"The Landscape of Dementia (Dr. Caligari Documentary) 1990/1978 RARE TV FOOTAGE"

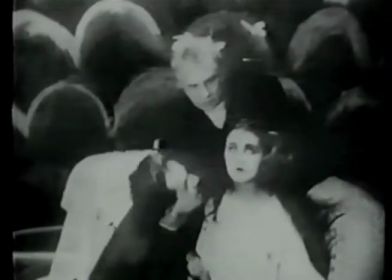And later, when Francis insists Cesare has never left his box, Jane, recovering from her swoon,
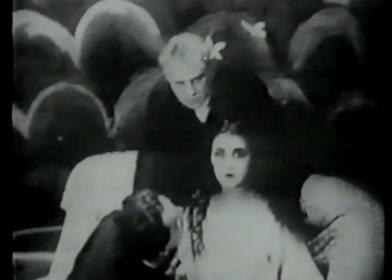stares at Francis with stunned incomprehension and utters a single word, Cesare.
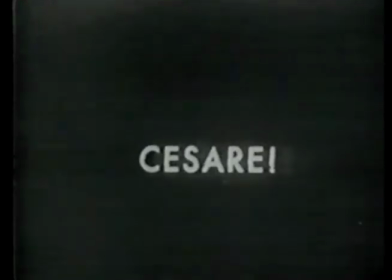The ambiguity is provocative, for Francis is Cesare.
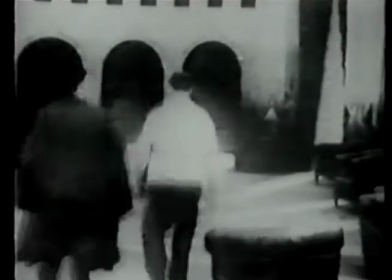It is he and no one else from whom the violence of his story emanates,
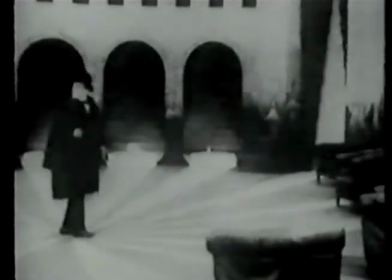as a shot of Francis at the center of a wheel of shadows in the asylum yard suggests, a spot where no one else is permitted to stand, the bullseye at the heart of his delusion. So, it's all wrapped up, except for one small problem.
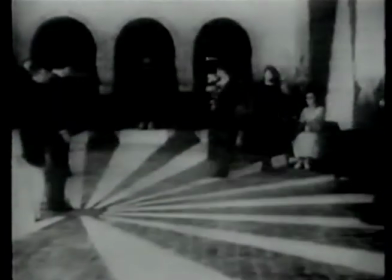Look at another shot of Francis in the asylum yard.
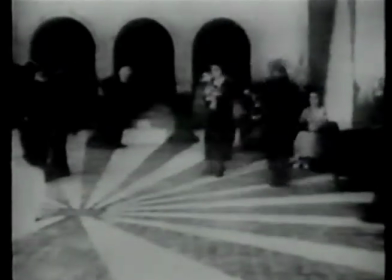It's from the end of the film, the framing sequence, the part that's supposed to represent reality.
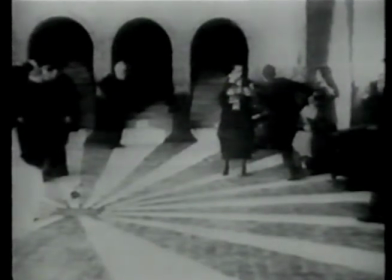But the distortion I've attributed to the hero's delusion is still there. Which means what? That Francis is sane and the rest of us mad in a mad conspiracy? Or simply and more plausibly, that the boundary between reason and madness is not so clear as we pretend? Okay, what we've reached in our discussion is not so much an impasse as a paradox, But why do we find it so disturbing? Maybe because the basic fear of Caligari is of going mad oneself.
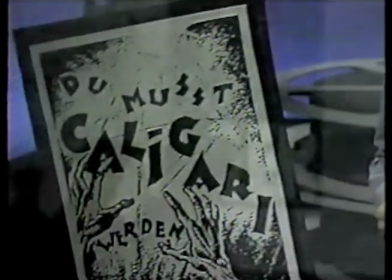Remember the poster? Du musst Caligari verd in. Of course, there are those who see the film as political allegory.
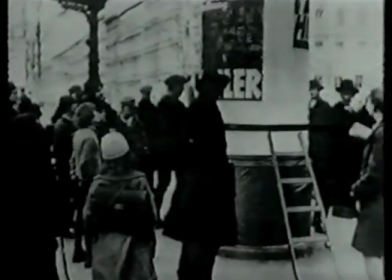And it's true the Nazi party was being organized as the movie was shot. And it's also true, I guess, that Caligari is a sort of Hitler.
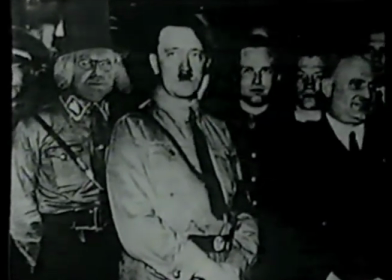Certainly the fascists were exactly what Janowitz and Meyer hated most.
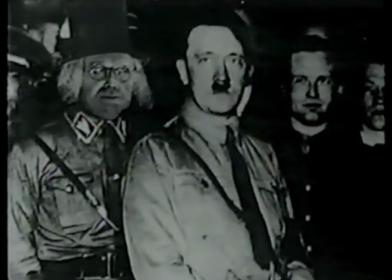But I think we have to say the film's as much an allegory of the crazy left as of the fascist right,
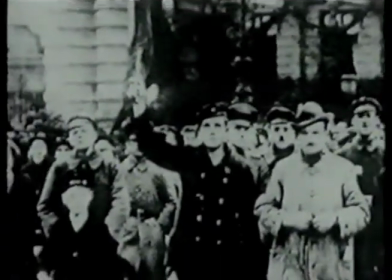and maybe even more of those who are caught in the middle, like Alan and Jane, somewhere between the asylum and the fair.
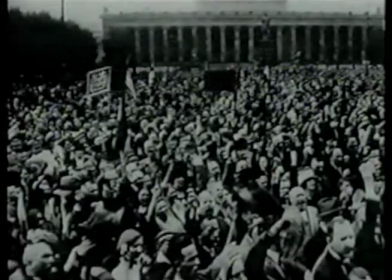And in 1919, the choice wasn't nearly so easy as it looks from here.
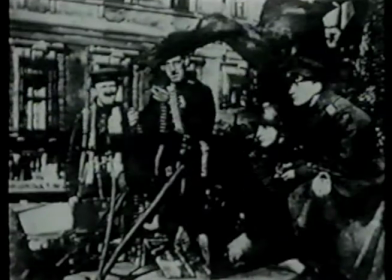There were revolutions from the left and coup d'etat from the right and inflation and influenza and a general strike.
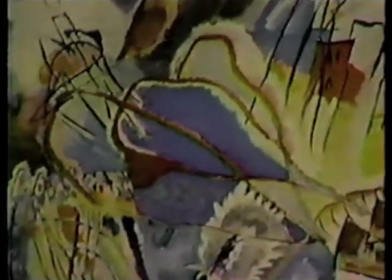And in the eye of the storm was expressionist art, not just a symptom of social and psychological unrest,
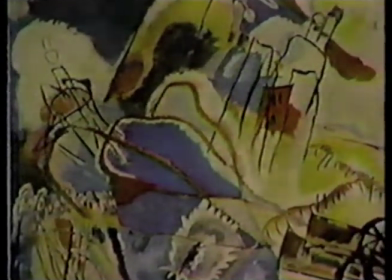but a modernist delight in disorder itself, a challenge quickly answered by the rectilinear style of National Socialism.
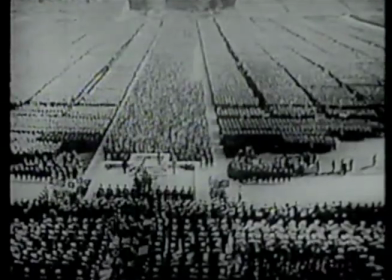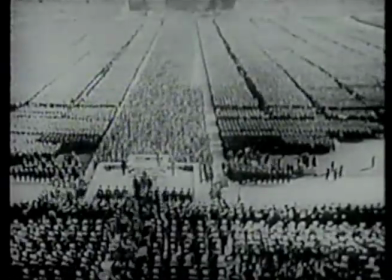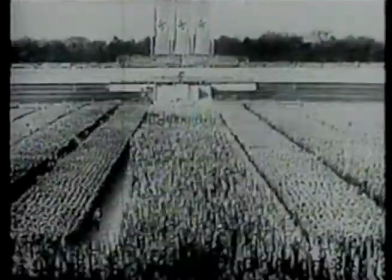but with Caligari the kind of analysis that's most revealing is less concerned with history and technique of course most critics consider it a very theatrical movie that would work just as well on the stage I think they're
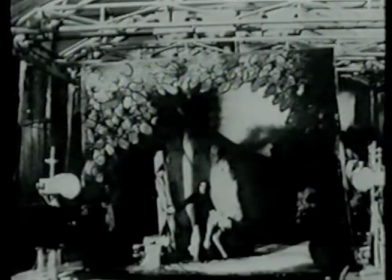wrong and part of my evidence is a sequence near the beginning of the film now remember one of the things implicit in the story Francis tells is that
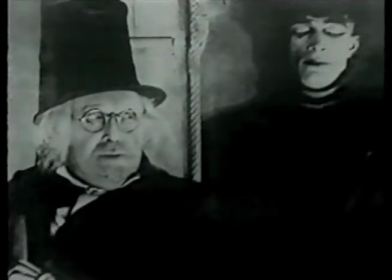Caligari and Cesare are bound to each other in a master-slave relationship,
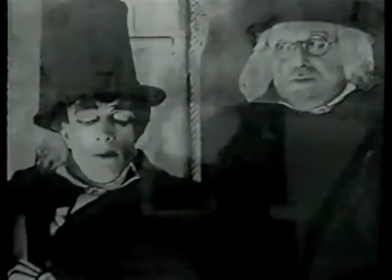each a sort of mirror image of the other, like Ed in Superego. Vena conveys this paradox by linking images together,
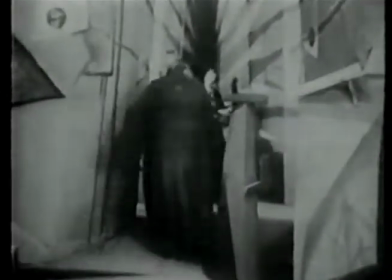irising out on Caligari's back as the town clerk humiliates him, and irising in on a monkey at the fair,
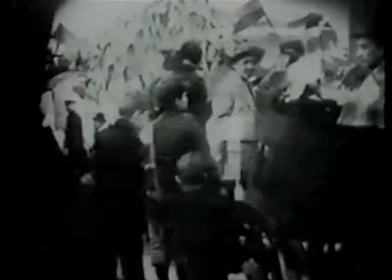chained to an organ grinder and forced to perform.
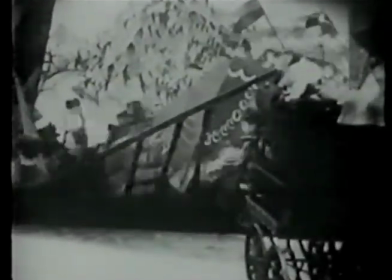Now, any time two pictures are put next to each other in a film there's a potential
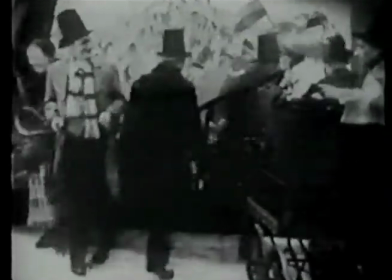metaphor at work a way of saying look this is like that isn't it
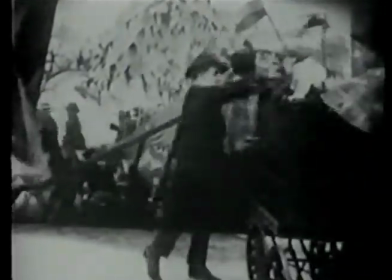what this edit implies at least initially is that caligari bound
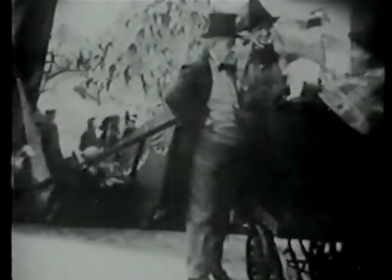to his obsession resembles the monkey bound to his organ grinder but on
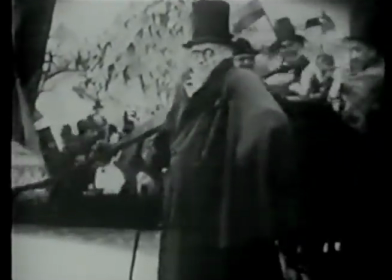second thought isn't caligari more like the organ grinder and cesare more like the monkey
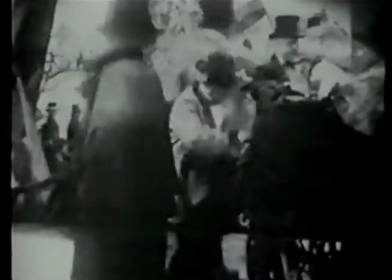well caligari himself is unaware of any connection with the monkey
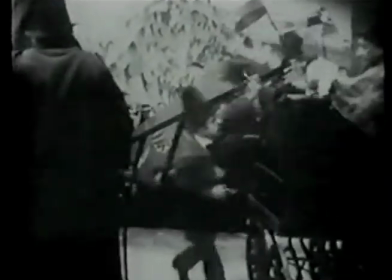after all the ironies of this story are put there by francis what amuses
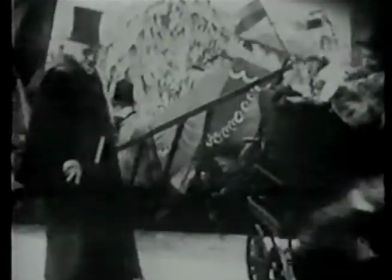caligari is the appearance of a dwarf for he does see an analogy between the
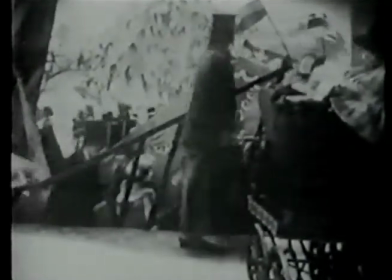dwarf and the monkey to which the dwarf seems smugly oblivious in the shot that follows we see the same succession of people as
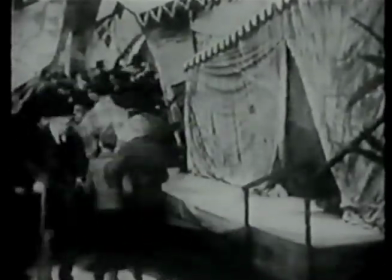before as if to prepare us for the reappearance of the dwarf who enters from the left carrying a poster with grotesquely expressionistic figures on it.
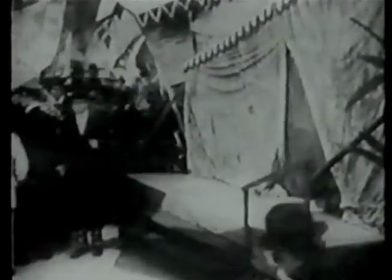Once again, Francis is setting us up for an ironic analogy.
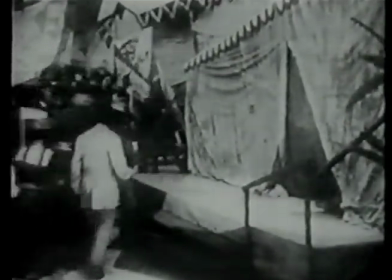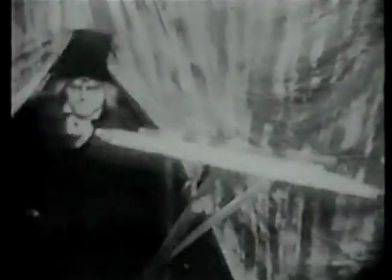Another cut, and Caligari emerges from his tent,
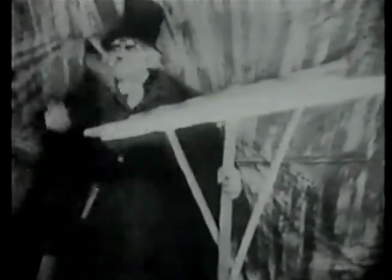ready to unroll a poster of his own, which turns out to be an expressionistic portrait of Cesare.
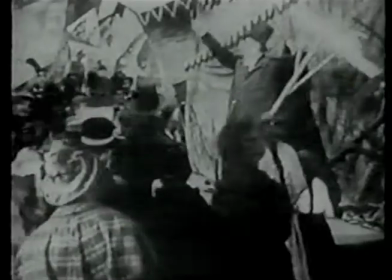Obviously, we're now being told Caligari is like the dwarf, which is to say, like the monkey,
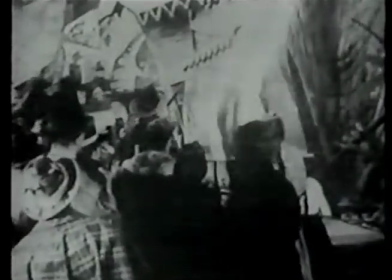which is to say, assuming the monkey is the bestial unconscious, like Cesare himself.
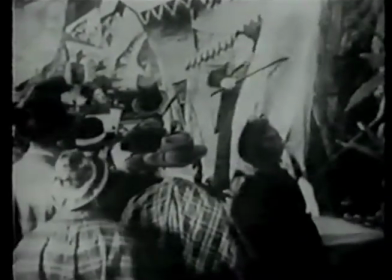When we return to the fair, we iris in on the monkey as we did before,
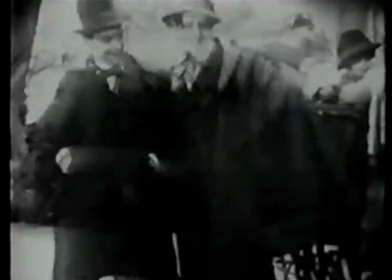and Francis and Alan enter, their steps exactly choreographed to match those of Caligari when he arrived.
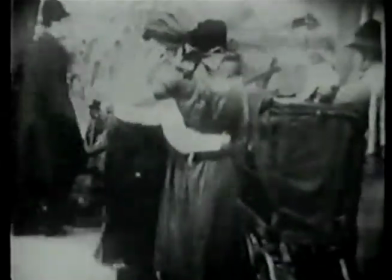But Francis and Alan ignore the monkey, which is quickly surrounded by a group of giggling girls, as titillated as Jane will be by Cesare in his box.
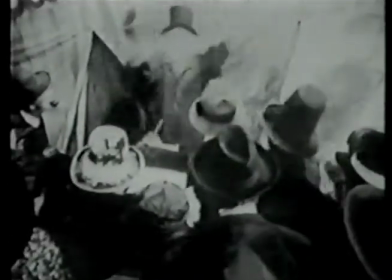Now we cut to a gulking crowd as Caligari rings his bell and makes his pitch.
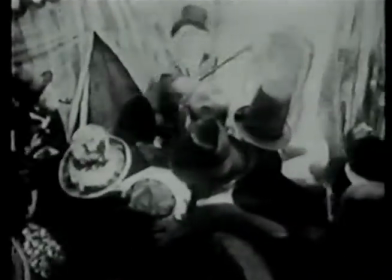And the irony is clear. He's like the organ grinder, too, a showman with his monkey in a box. Well, maybe, says the skeptic, but what does it prove? Well, first of all, that Francis may be crazy, but he's not a dummy. What he's managed to suggest with his visual wit is the whole paradox of Caligari, Part monkey, part dwarf, part organ grinder. Animal, freak, and mount a bank. And what he's managed to prove, I think, is that even with its technical crudities, Caligari's a movie, not just a play on film, and a clever movie at that that still has secrets to yield.
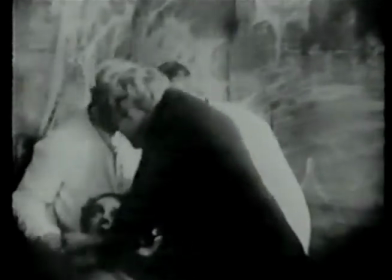But it isn't Francis who gets the final word. It's Caligari, the benign psychiatrist now, who examines his patient and says,
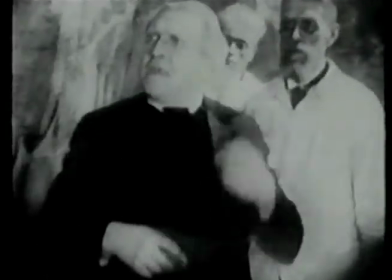At last I recognize his mania, but I think I know how to cure him now.
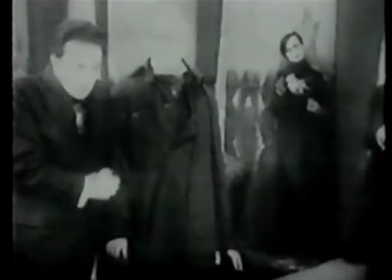And yet, what's a cure to Caligari?
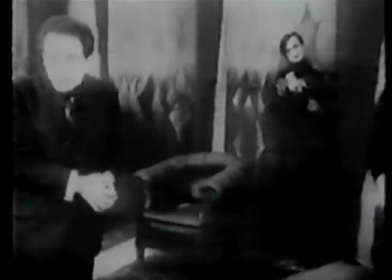Restoration of the hero's sanity or an exchange of violent delusions for the passive twilight of Cesare? Well, when the cabinets of Dr. Caligari opened in New York, audiences were spared this ambiguity. for, as the psychiatrist said, I think I know how to cure him now. An actor walked on stage and assured the audience.
And he did. Francis Pernay is today a prosperous jeweler in Adenwald, happily married with a couple of healthy, normal children. And the strangest thing about his recovery is the lapse of memory that accompanies it. He is like a man, awakened from a bad dream, unable to remember any detail of its horror. The name Dr. Caligari today means no more to him than Smith or Jones. He has completely forgotten his hallucination.